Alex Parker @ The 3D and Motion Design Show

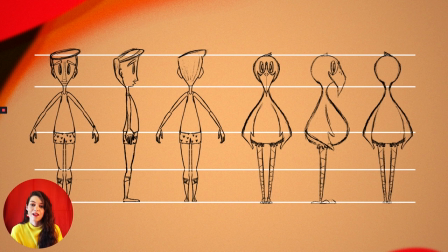15:12 So if you look at these characters together you'll see that while in the short Dottie comes up to about probably about Don's like hip line here if you are to make them the same size their relative proportions are very very similar and that's one of the subconscious things that kind of ties them
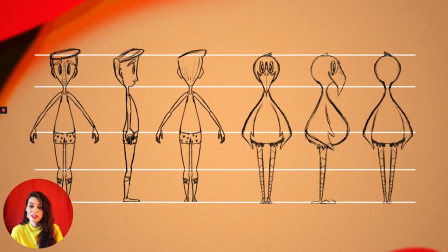15:29 together and if you look one step further at the color palette you'll
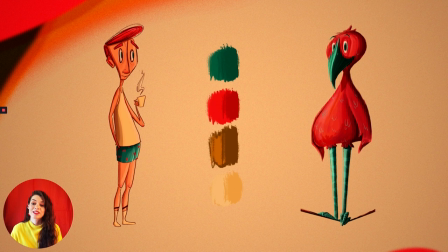15:34 see here that they are both based even though they have very different color proportions they do still pull from the same color palette and so we've got this this teal this coral this goldy beige and all of these things tie them together but it's the color proportions that help tell the story so while Don is
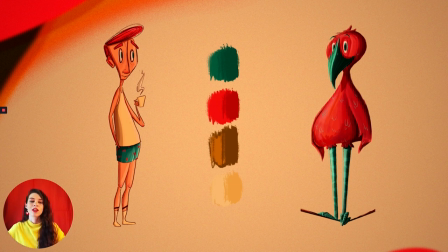15:53 a very kind of just like boring stuffy high-rise tenant we made sure that a lot of his color proportions were heavily beige oriented so he's got a mostly beige little tank top on his basil coffee cup. His socks are beige. His skin tone takes up a lot of that beige tone on his body.
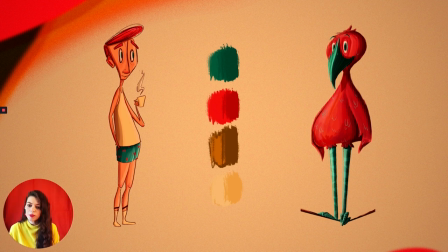16:12 And then he's got, you know, the whites of his eyes are obviously that color as well. And we really only see pops of color in his hair and his little boxer shorts. Whereas Dottie is the complete opposite. We really only see that beige in the whites of her eyes.
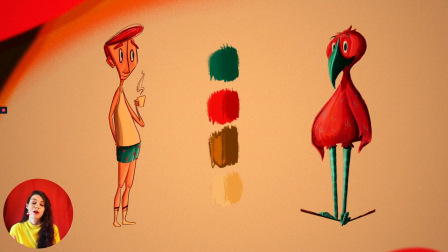16:26 Meanwhile, she's this really loud, fussy, bouncy, fun bird. And so we wanted to make sure her whole body really screams that. And what better way to scream fun and bouncy than to be this really, really bright, fierce coral color? And then she's got this opposing teal color in her beak and her eyes and her legs.
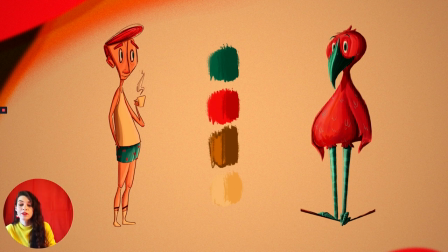16:44 And she's all the colors that Don uses really only as reserved pops of color. Those are what we used to really define Dottie's character. So in this way, we've been able to tell the story in these characters individually. If you look at them independently, you can kind of guess maybe what a few of their character traits are.
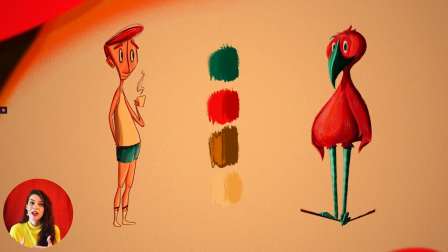17:02 And then if you look at them together, you're really able to tell from the get-go what stories they're each telling individually and how they might relate to each other as opposing characters in the animation based on cues like shape, language, body posture, color palettes, color proportions.
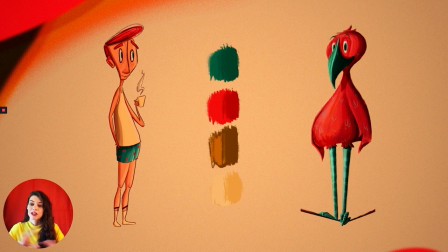17:21 And from there, we were able to tell the story just based on character design alone as we started to build up the storyboard in the animation. And so now that we've taken a look at some of the broader strokes of character design that we were able to use in this one short,
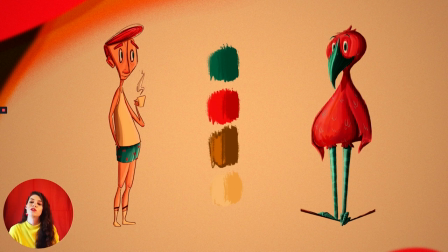17:37 where we were able to build the characters from the ground up, really have a huge say in who these characters were, we're going to take a look at the Cinnamon Toast Crunch short, where we had a much smaller sandbox to play in, but because that sandbox was a bit smaller,
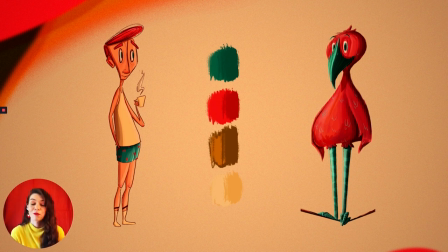17:51 it presented some really interesting challenges for us. And so we're going to go ahead and screen the Cinnamon Toast Crunch short, and then from there, take a look at how some of these character design principles from this short here still applied to the Cinnamon Toast Crunch short and how we develop those characters within an existing universe.
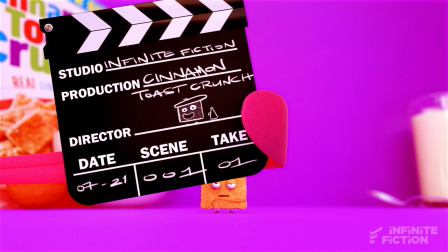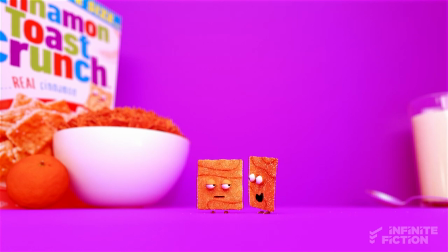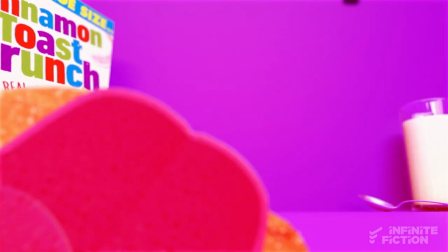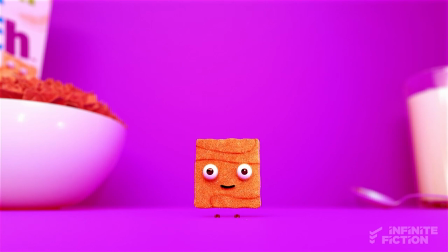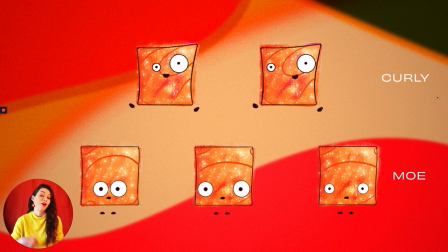18:49 So as you can see in this short, we do have a very similar character dynamic to the one we had in our previous short, where we've got one character who's much more reserved and unamused, juxtaposed against another character who is much more outgoing and causes a whole lot more trouble.